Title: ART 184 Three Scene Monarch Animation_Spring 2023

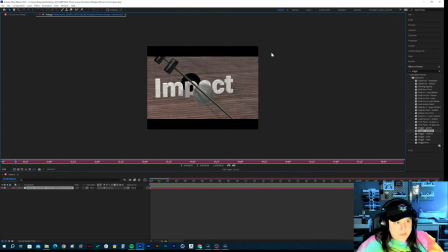[65:47]
And there's this kind of blank negative space right over here, which is a little bit of an odd just design from a design standpoint. It's a little bit of an odd spacing. So let's continue. The first, they're both fast.
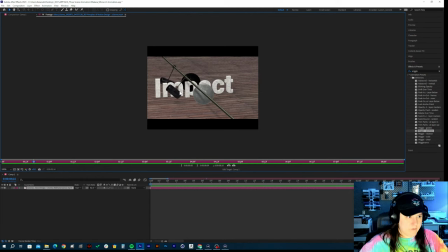[66:08]
So you need to make one of them a heavy impact ball, and then we need a rotation on it. So I would put like a pattern on that more, because right now it's just a position change. So this one's a work in progress as well. I can see
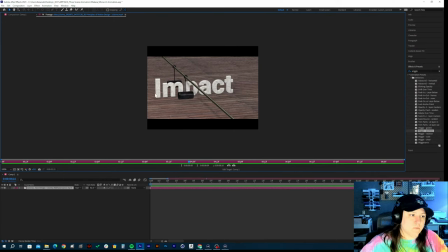[66:24]
the hammers settle pretty well at the end. I would make sure that the curves are smooth, so it's not kind of just stopping quickly, because
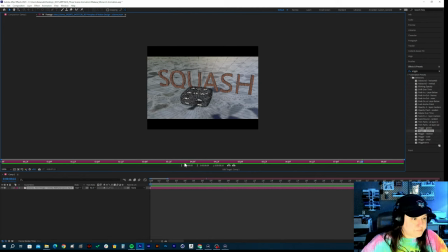[66:38]
the rest of them look good. Or just add in a couple more swings to it, right? And then the other thing, so here's the bounce. Yeah, generally good job on that. You need to speed up the bounces of the cell shaded ball, right?
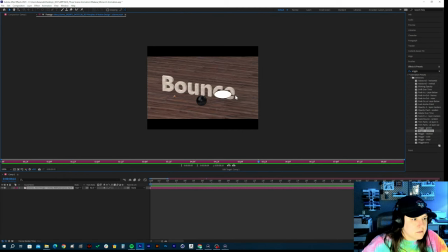[66:57]
Add a color into that instead of having it just white. But that needs to be sped up quite significantly. The ping pong ball, let's look at that one.
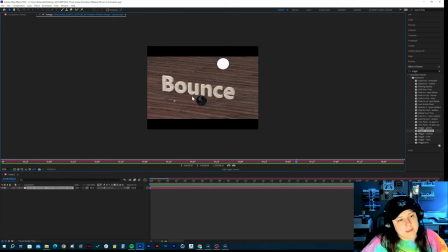[67:09]
Yeah, you need to speed that one too, and then work on the heavy ball as well, speeding it up, playing around with the curves. You're almost there though on the scene, and then I would either make the title all caps,
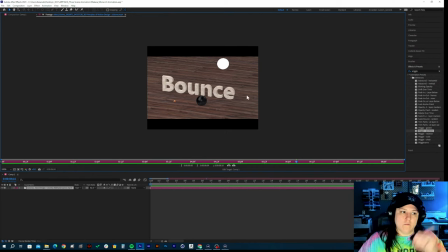[67:24]
or move the title over a little bit so it fills in the space, because right now it's not quite centered. If you're looking at like the angle of the camera is kind of off slightly, right?
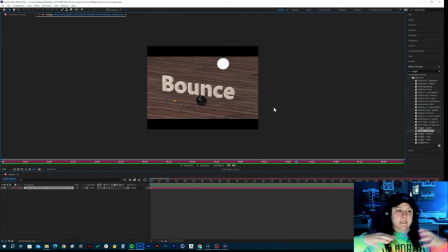[67:39]
It's up and over and back farther. So you can see a lot more height within the video. And so you just have to kind of make sure then that the spacing, right, is from here, almost like an angle, right? Like you're looking, like if you put a straight line in between
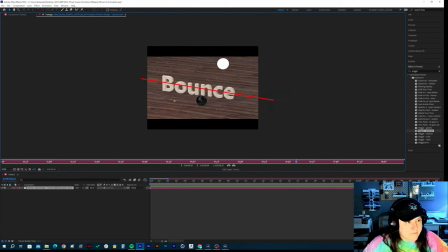[67:59]
the word bounce, you want it to have the same amount of room here as is here. And so just make sure that you're keeping that in mind. And that's for everyone, because this is something that I noticed throughout everyone's work. And it happens is not centering the type.
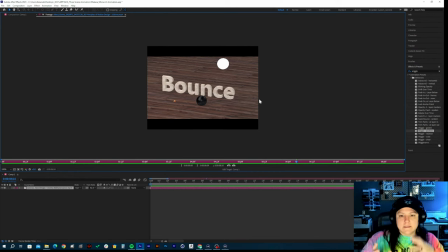[68:16]
And so we want to make sure that's centered, because if it's slightly off-centered, it's not an intentional thing.
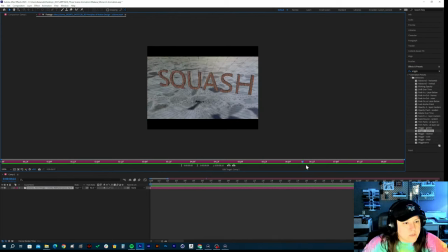[68:25]
And it's a very awkward thing to look at. So, and then, yeah, we need to work on that. The dice, right? We need 3 bounces total. The squashes and stretches kind of getting there.
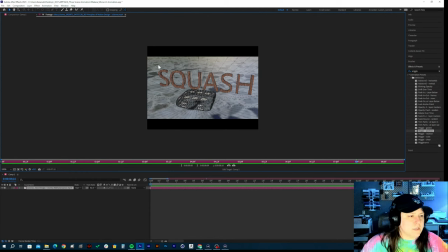[68:38]
I would just rewatch that section of the lesson. And then it looks like you have some kind of shiny material on your floor. I would avoid that and stick to a similar material that I used in the lesson. And then also like a plastic material in here.
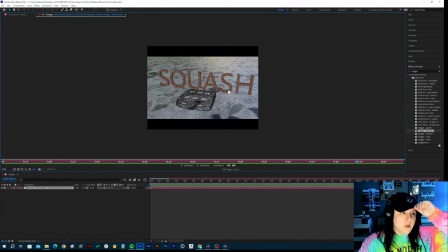[68:53]
Everything's really kind of pixelated, so I'm not quite sure if this is like a wood texture you have on here or not.
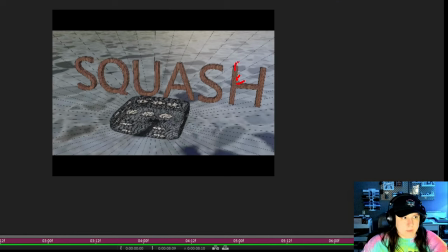[69:00]
But I would avoid a wood texture on here, or just a pattern in general, because remember, the pattern has to wrap around the geometry. And when it wraps around the sides, it's a whole different ball game. You have to essentially take an object and pull it apart and then put the texture on in appropriate ways, because it automatically does not do that.
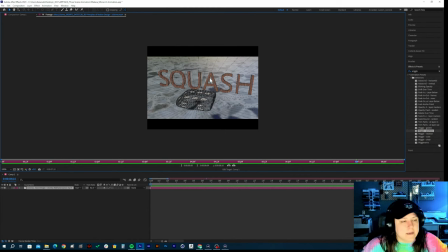[69:20]
So just maybe a plain old plastic kind of texture on the type, centered again. Let's get these, make sure in your viewport or the render settings that you have geometry only checked, and then hit the NA like we were talking about earlier. So some work to do on here, but good start on this.
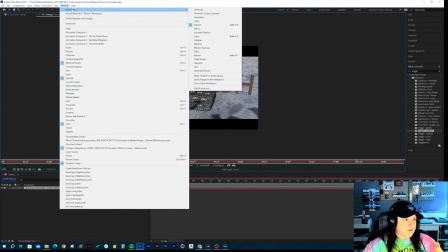[69:40]
Let's see here. Not quite sure why my window disappeared.
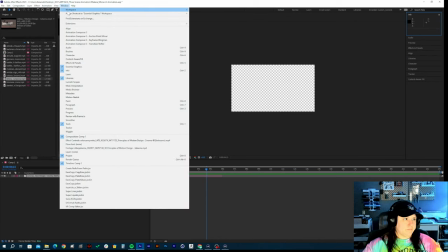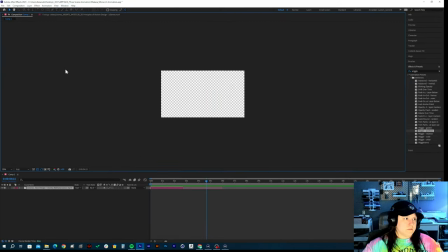[69:50]
set this on. All right.
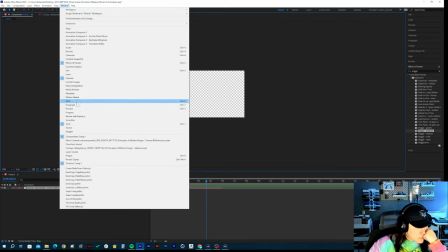[69:53]
So I had just closed my project panel on accident, so let's just open that one up right there.
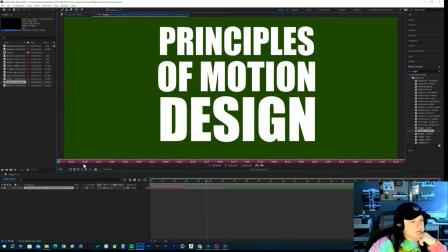[70:01]
Perfect. And then we have bears. Zoom out here so we can see the entire thing.
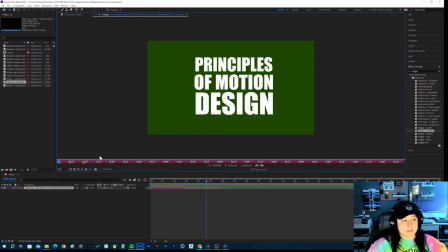[70:11]
I don't know if you guys are football fans, but these are the best colors in college football because Michigan State is the best team. If you guys don't agree with that, then I'm sorry, you fail the class automatically.
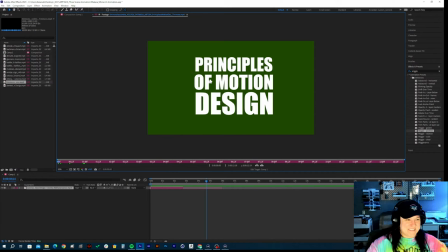[70:28]
I'm just kidding. No, good job there. It is slightly off center.
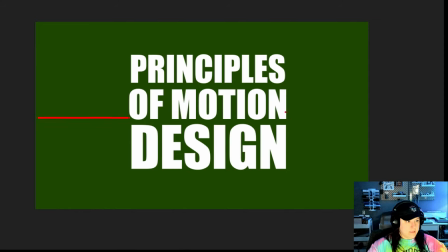[70:36]
This distance right here is longer than this distance right here. So just make sure that they are centered inside of the composition, right?
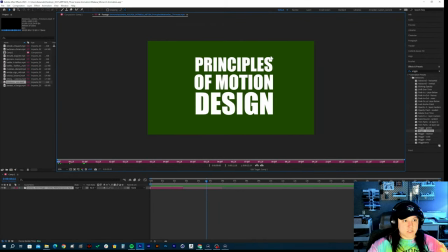[70:47]
But other than that, great job lining it up vertically.
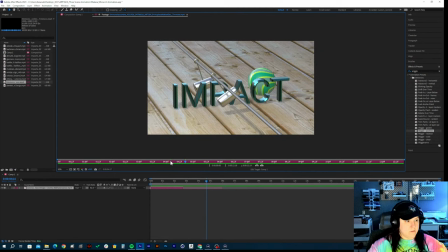[70:57]
Ooh, interesting. Casey must have had the camera movement in there because that's what I'm seeing in multiple of your guys' stuff.
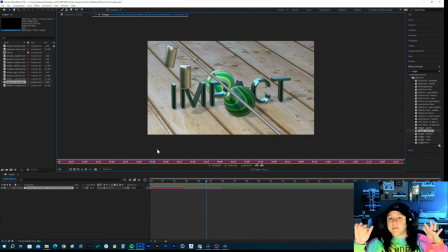[71:07]
So I'm not going to dock you guys for that. If I mention something about camera movement in your video, don't even worry about it. You don't have to change it, okay? Or like if it was either a camera movement or you guys were scaling in and punching into the composition,
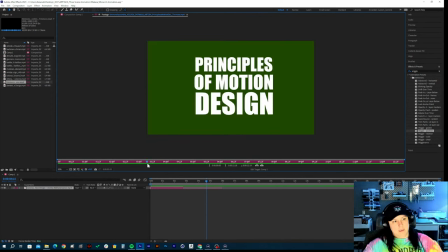[71:22]
you guys can leave it as this because there's no way that multiple of you guys did this
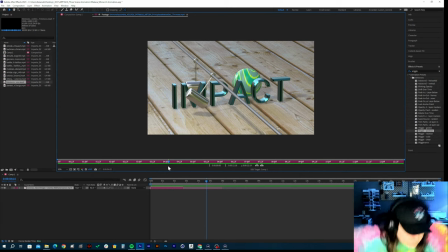[71:31]
without it being taught to you. So just scratch if I mentioned anything about that. The first thing I notice is I'm digging the texture that you have on here,
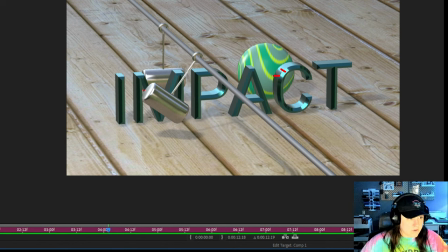[71:42]
the material that you have, like the green look for it. And then I understand the bevel is to kind of like add a, it's like a stylistic choice, right?
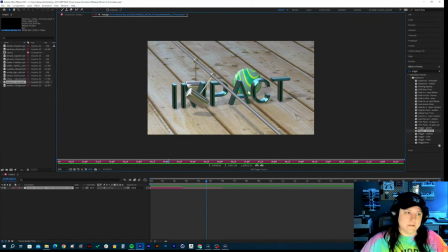[71:53]
I might not do as exaggerated as a bevel, but I can let you, I'll leave it like that.
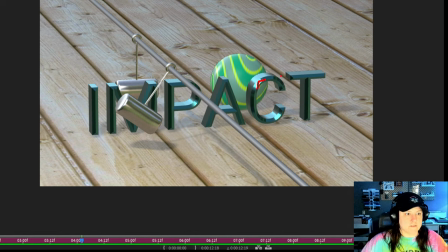[71:58]
The thing is if you do a less exaggerated bevel, you get more of this face in the front of the type, and it'll just give a cooler reflection. So I would check it out that way.
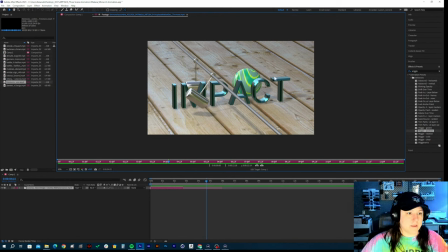[72:11]
But if you don't change that, I'm not going to be upset. Good job on the spacing of everything here. I mean, I think it was already that way. This literally looks like a deck. Like a wooden deck that you would walk out to and have a barbecue on.
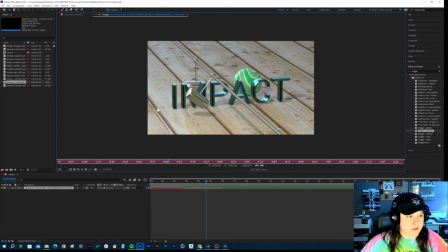[72:27]
I'm assuming then that you put an image into that. Let me know how you did it. If it is just an image and it can be tiled down, or if it's a pattern, it can be tiled down. Tile it down slightly so it's not so big, so it doesn't make this, the whole composition kind of look small, right?
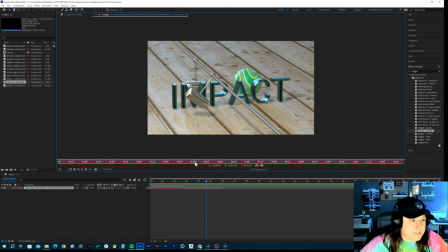[72:45]
But with this being said, let's look at the motion. Really nice smooth swing there on the light ball. And then when it hits that light ball, great rotation.
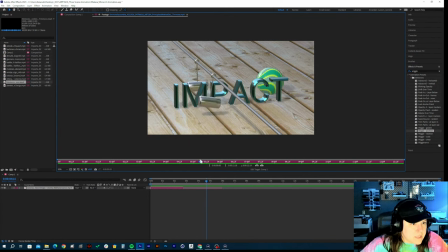[73:02]
It might just be the patterns that's making these things look like they rotate like crazy.
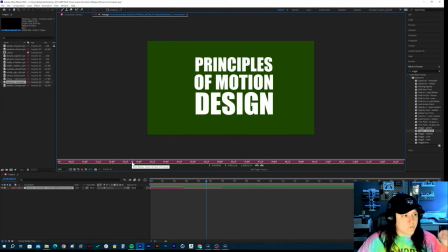[73:07]
So if you don't actually, if you guys, I know that there was one other one where the rotation looked like the ball kind of went all over the place. If you guys didn't animate all of the different
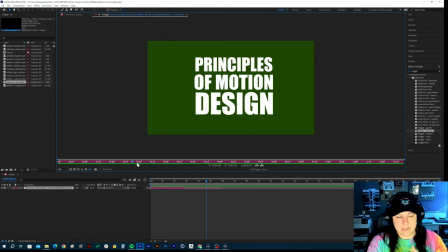[73:21]
rotation properties like the X, Y, and Z, then just leave it as is and let me know it's the pattern, right? I like the stylistic color choices here, but the light hammer swing and the light ball looks really nice. The heavy one, let's check that one out. Let's go back here.
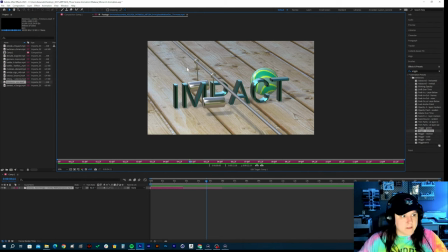[73:42]
Work on that bounce a little bit because it needs to bounce back a lot further after it hits the ball. But other than that, it swings to a nice steady kind of slop. There's a little bit of, or stop, there's a hitch slightly in the animation. Where are you?